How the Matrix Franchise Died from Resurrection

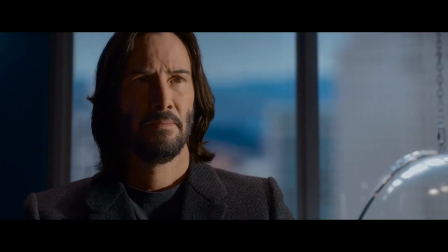(4:09)
And they implement this into the story to appear meta. And I have to say, I hated it.
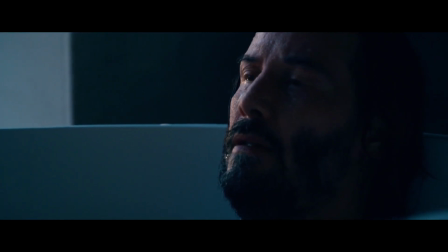(4:14)
It's alright watching it for the first time, but I have no intention of watching it because of how condescending the writing and the characters were.
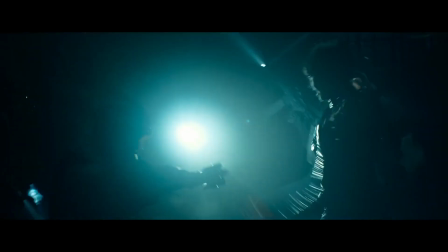(4:21)
I get that this was made as an apology to the sequels, but this movie didn't progress the world of The Matrix at all.
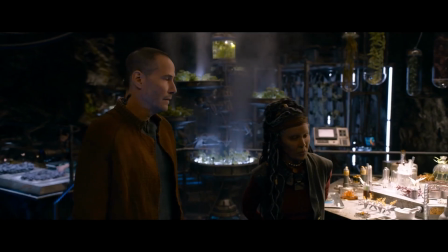(4:26)
I mean, they made Zion slightly bearable, but that was about it. It just kept hammering you with clips from the 1999 Matrix.
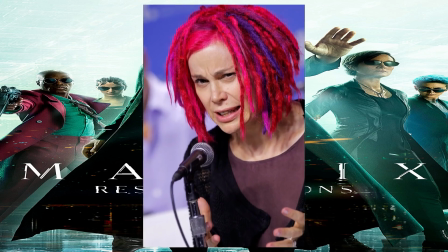(4:33)
Director Lana Wachowski wanted to remind you of how good The Matrix was. But how does that help the movie I'm currently watching? What good does that do? You introduce these new but not so original characters, but at the end you don't really know a thing about them.
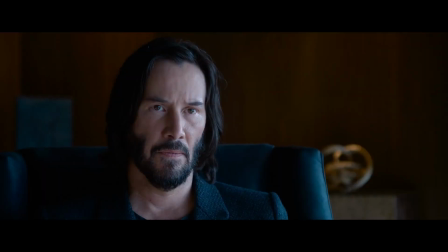(4:47)
And then they bring back the same characters but with different actors. The Agent Smith guy, just what a downgrade that is.
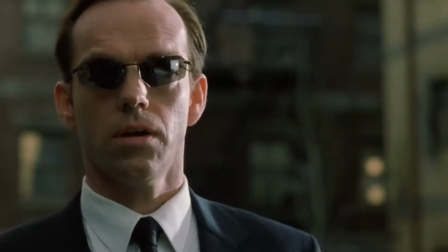(4:53)
You take out the most entertaining actor from the franchise and replace him with this guy.
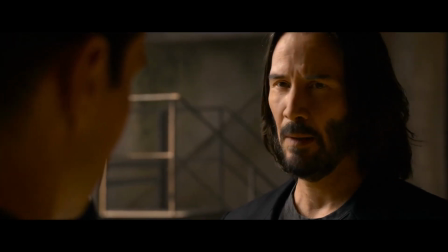(4:58)
It's like he wanted the movie to fail. They couldn't even bring Lawrence Fishburne back. But you know how Warner Brothers' mind thinks.
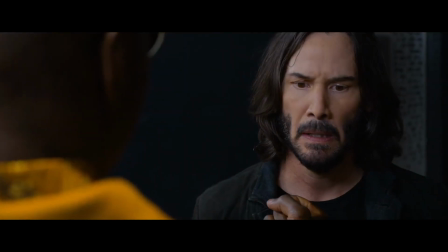(5:03)
Let's just cast another black actor. They won't tell the difference. But back to Agent Smith. This actor was trying so hard to be scary.
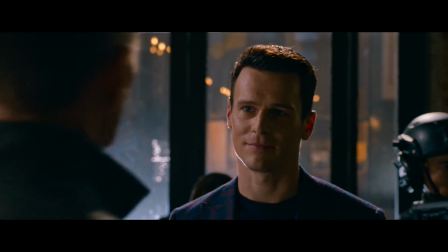(5:10)
He did the opposite. He turned into a clown. And not the scary kind, more like Krusty the Clown.
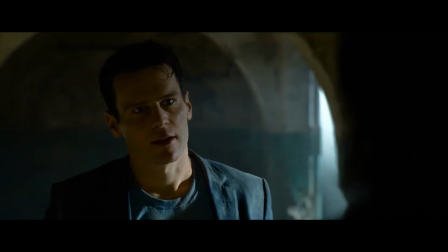(5:14)
He had the energy of a high school bully turned stockbroker. He felt like a generic villain, and at no point did he embody the original Agent Smith.
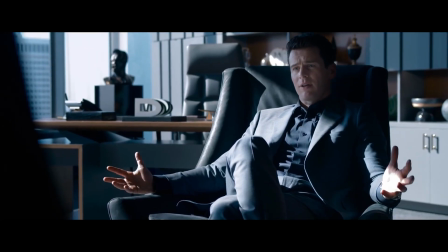(5:22)
His lines were also dumb.
Wow, The Matrix, after all these years, we're going back.
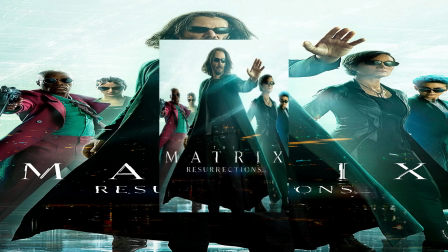(5:26)
This was a huge issue I had with the movie. Every chance I got to make a reference was so poorly executed.
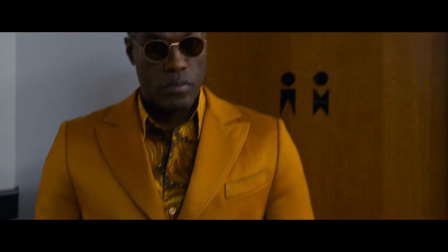(5:32)
It felt like Marvel humor. You know, like We Have a Hulk. That kind of smug, self-aware humor where they're trying to act above everything.
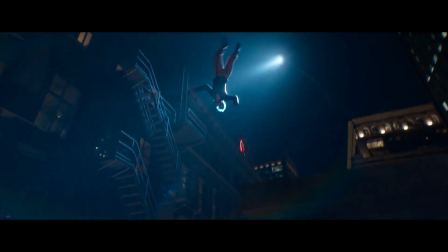(5:39)
And then you have the analyst. And when you think of who should play a terrifying antagonist, I can't think of anyone better than this guy.
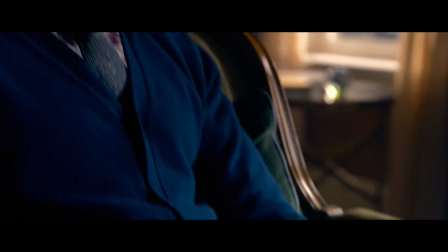(5:46)
How? In all seriousness, he is actually a good actor. He has a great body of work in theatre and has received numerous accolades over the years.
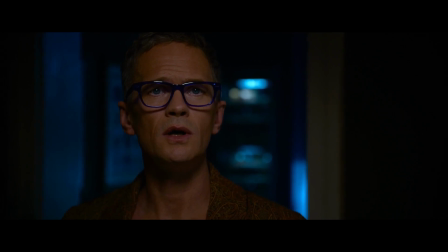(5:54)
But here's a crazy question. At any point of the movie, did you feel unnerved by him? Did he give off the menacing aura of the iconic villains of the past?
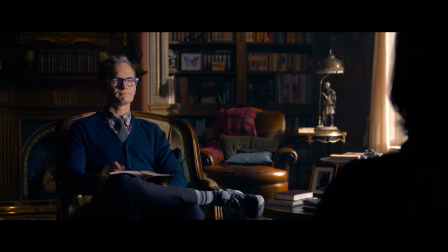(6:02)
No, he didn't. Sure, he was better than this guy, but that's a low bar to begin with. I'll admit, some scenes went into interesting directions with him, but it was never fully realized.
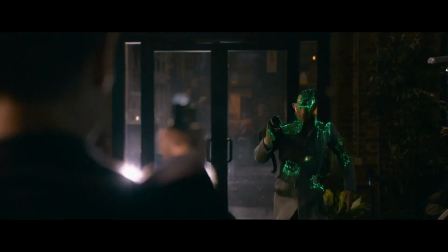(6:11)
I was confused because it felt as though the writers were lost in terms of who the central villain was.
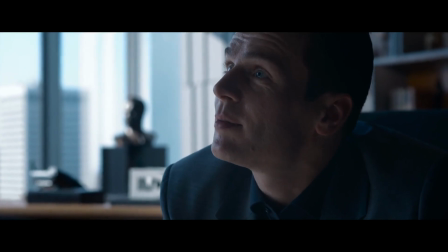(6:16)
Was it the analyst or this knockoff version of Agent Smith? I struggled to follow the plot because I didn't know where the story was heading.
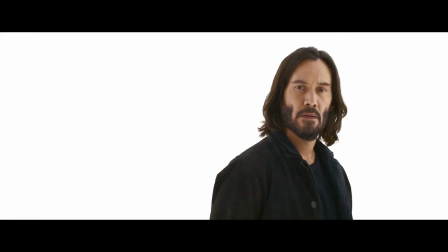(6:23)
It was extremely irritating the amount of references to the original movie they made. It wasn't even necessary.
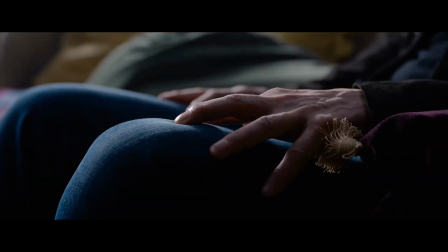(6:28)
I have a feeling they did this because Wachowski and Warner Brothers think that because there has been an 18-year gap between this movie and the last, that people would have forgotten what happened.
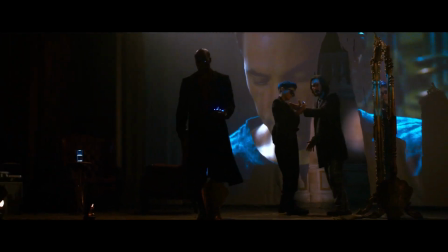(6:37)
And so showing the clips from the past three movies would give them a quick reminder of what happened.
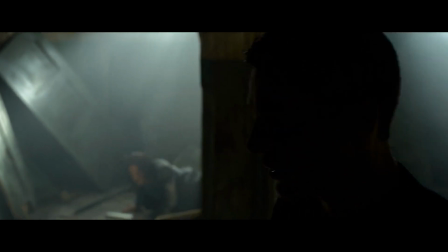(6:41)
So they have to patronize the audience with old footage. And this old footage isn't even conveyed with any subtle intent.
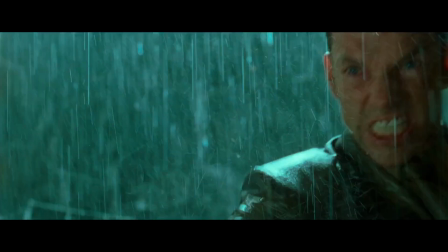(6:48)
They just smash cut to the scene and back like I just experienced a seizure.
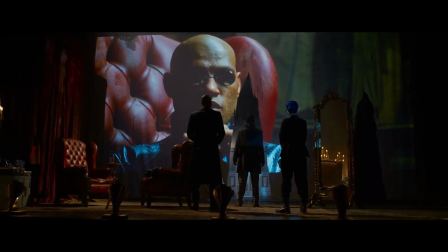(6:51)
And they also use the old footage for Neo's game, which makes no sense because I've never seen a game with live action graphics.
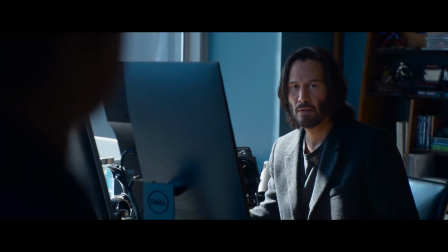(6:57)
Now the game narrative itself was kind of a good idea in theory. It just wasn't executed with any intelligence, sharpness, or logic.
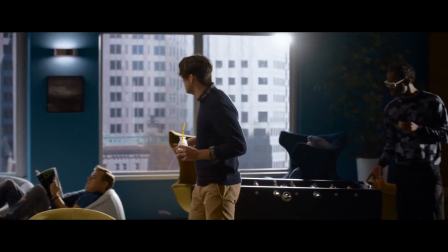(7:05)
And it didn't help that all of the people who were working on the game were annoying as hell. The way they were dressed was obnoxious, and the words coming out of their mouth made me wish they were mute.
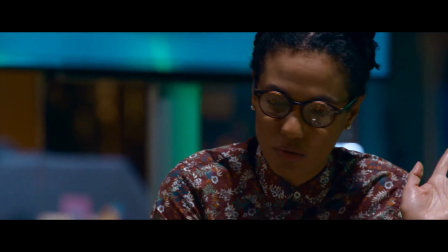(7:13) This cannot be another reboot, retread, regurgitate. Why not?
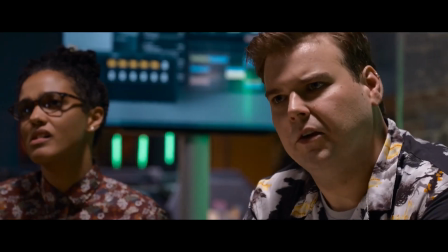(7:18) Reboot sell.
This is my problem with it. You could explore this idea of trending remakes and reboots in the media industry without coming off as condescending.
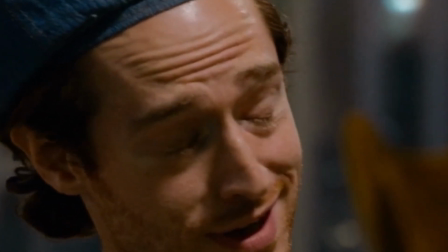(7:26)
It's the way this man just looks at Neo like he's aware and in on the joke. They're trying to be meta, but it takes you out of the experience rather than into it.
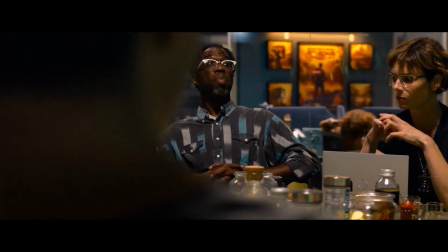(7:34)
It's just dumb. I honestly hated these characters. I get that they were acting in that deliberate way.
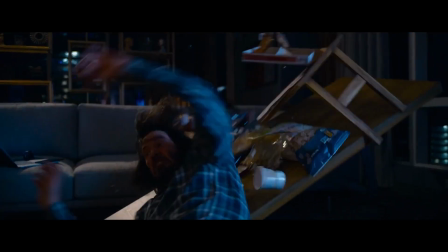(7:39)
I mean, we're all supposed to feel like Neo, lost and irritated. Except I will be a little more angered and do something I will most likely regret, like bomb the whole room.
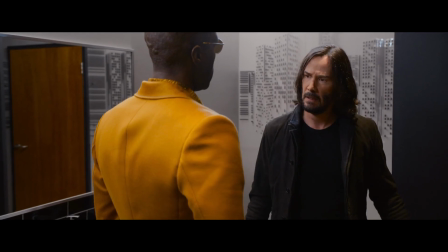(7:47)
As much as this first act was quite frustrating, it was still more entertaining than when Neo realizes he was living a false reality,
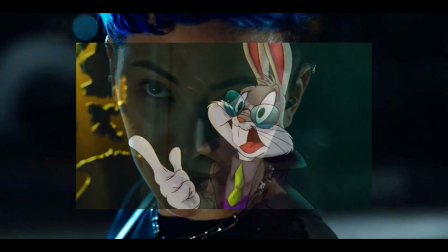(7:54)
because then we have to put up with Bugs Bunny and Morpheus from Wish. I know he isn't a bad actor.
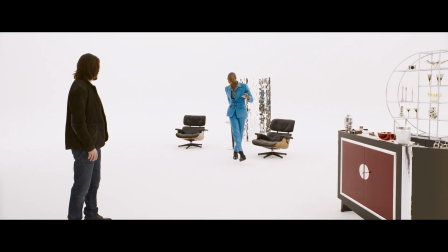(7:59)
He was actually doing his best with what he was given, but this was such a downgrade from Lawrence Fishburne.
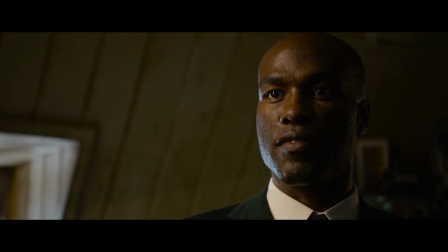(8:04)
Was this casting done to bring in a younger audience? You wanted a younger Smith, did that work out?
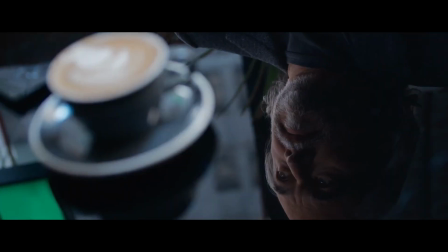(8:09)
No, you made it worse. Why was that guy ever gonna work? It's revealed in a non-surprising way that Neo's image is actually some old guy.